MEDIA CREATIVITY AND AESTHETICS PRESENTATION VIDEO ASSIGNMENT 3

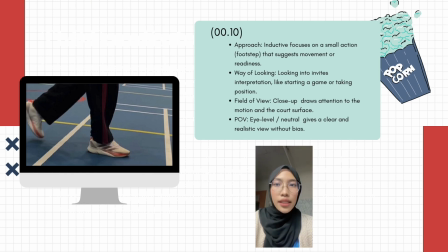(4:24)
This close-up show focus and tension, perfect building emotion. This kind of shot work on a small screen like phone because it's clear and powerful.
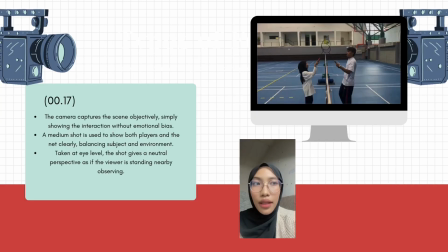(4:35)
This part shows two players at the net. It used a looking at approach with a medium shot to show both clearly. The eye level view gives a neutral balance perspective like we're standing right there.
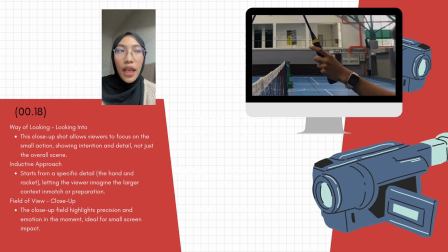(4:51)
This part uses a close-up focus on the racket and the hand. It's looking into approach showing detail and intention. It also reflects the inductive style starting from this action to let us imagine the full scene.
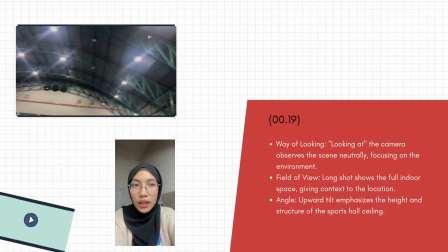(5:05)
This part shows the rooftop of badminton hall. It uses a looking at approach just showing the environment clearly. The long shot captures the full structure and the camera is angled upward to highlight the rooftop design.
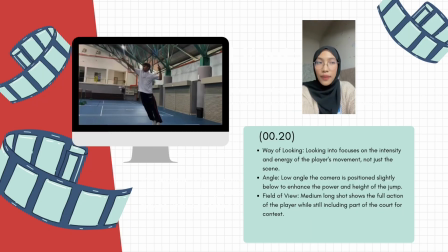(5:21)
This part captures a player mid-air during a smash. He used a looking into a push, focus on the energy and intensity of the movement. The camera is shot from a slightly low angle, making the player appear more powerful and highlighting the height of the jump.
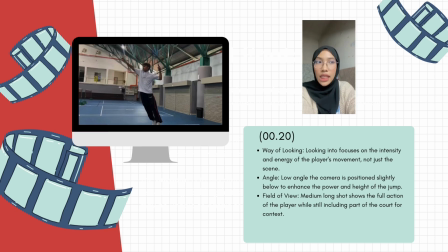(5:38)
The medium long shot gives us a clear view of the action, while the still showing part of the court of context.
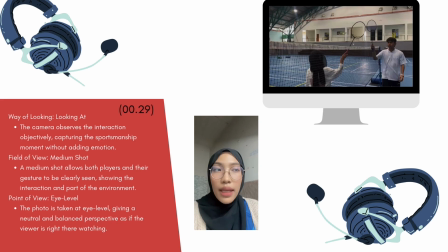(5:45)
This part shows two players tapping racket at the net likely after a match. He used a looking up at a push, showing the moment objectively without added motion. The medium shot capture both a player clearly, letting us see their reaction and the part of the court.
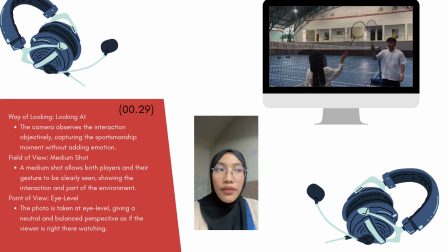(6:00)
The unlevel point of view creates natural and balanced feel as we standing right there watching the moment of sportsmanship.
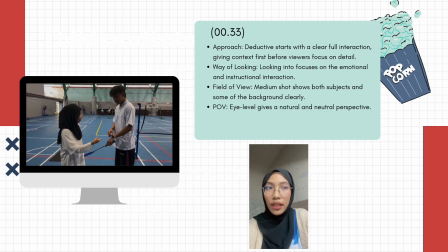(6:07)
This part shows us two players in discussion on the court. He used a deductive approach, starting in the full view of the both player and their surroundings. The medium shot helps their interaction and clearly, while the eye level angle gives a natural perspective. The way looking here is looking into because we focus on their body language and communication.
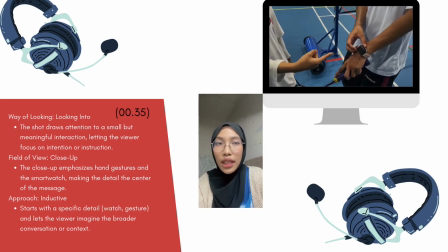(6:27)
This part shows a close-up of hand gesture and a wash. He used the looking into approach to focus a small meaningful moment. The close-up shot highlight the action and object clearly, and inductive style let us imagine the live scene of conversation.
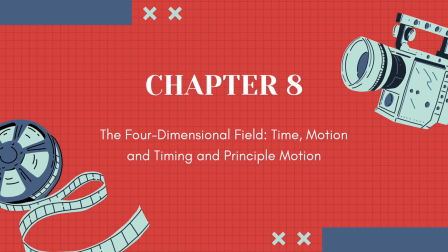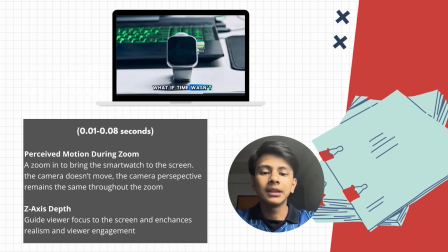(6:47)
And now I will represent about chapter 8, which is the four-dimensional field: time, motion, and timing and principal motion. Okay, what is four-dimensional field? The four-dimensional field is the various theories and applications of time and motion
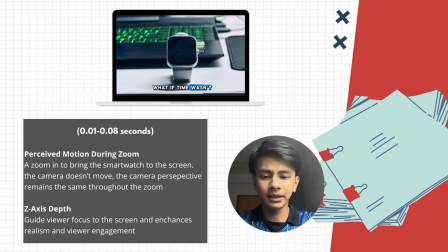(7:08)
within the context of new media such as video, film, and computers. Okay, in 1 to 8 seconds, I'm using perceived motion during zoom, which is a zoom in to bring the smartwatch to the screen.
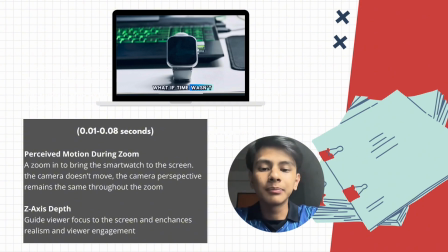(7:26)
The camera doesn't move. The camera perspective remains the same throughout the zoom. Next, I also using Z-axis depth in the video, which is it guide viewer focus to the screen and enhances realism and viewer engagement.
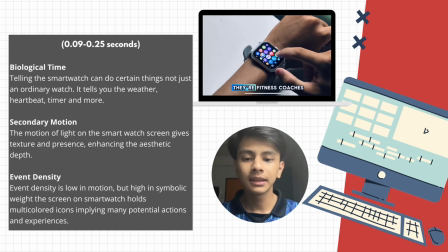(7:47)
Next, in 9 to 25 seconds, I'm using biological time technique, which is it telling the smartwatch can do certain things and not just an ordinary watch. It tells you the weather, heartbeat, timer, and more.
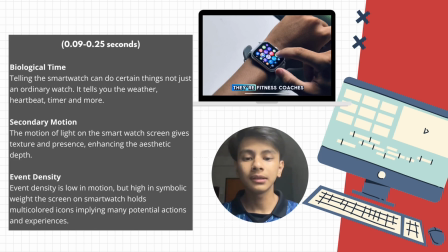(8:04)
The next, which is secondary motion, the motion of light on the smartwatch screen gives texture and presence, enhancing the aesthetic depth. Next, it also using event density technique.
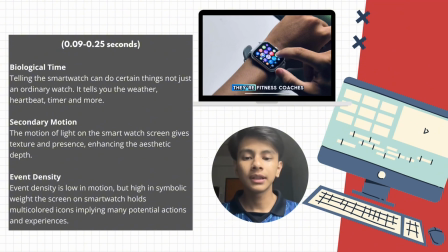(8:25)
Event density is low in motion but high in symbolic weight.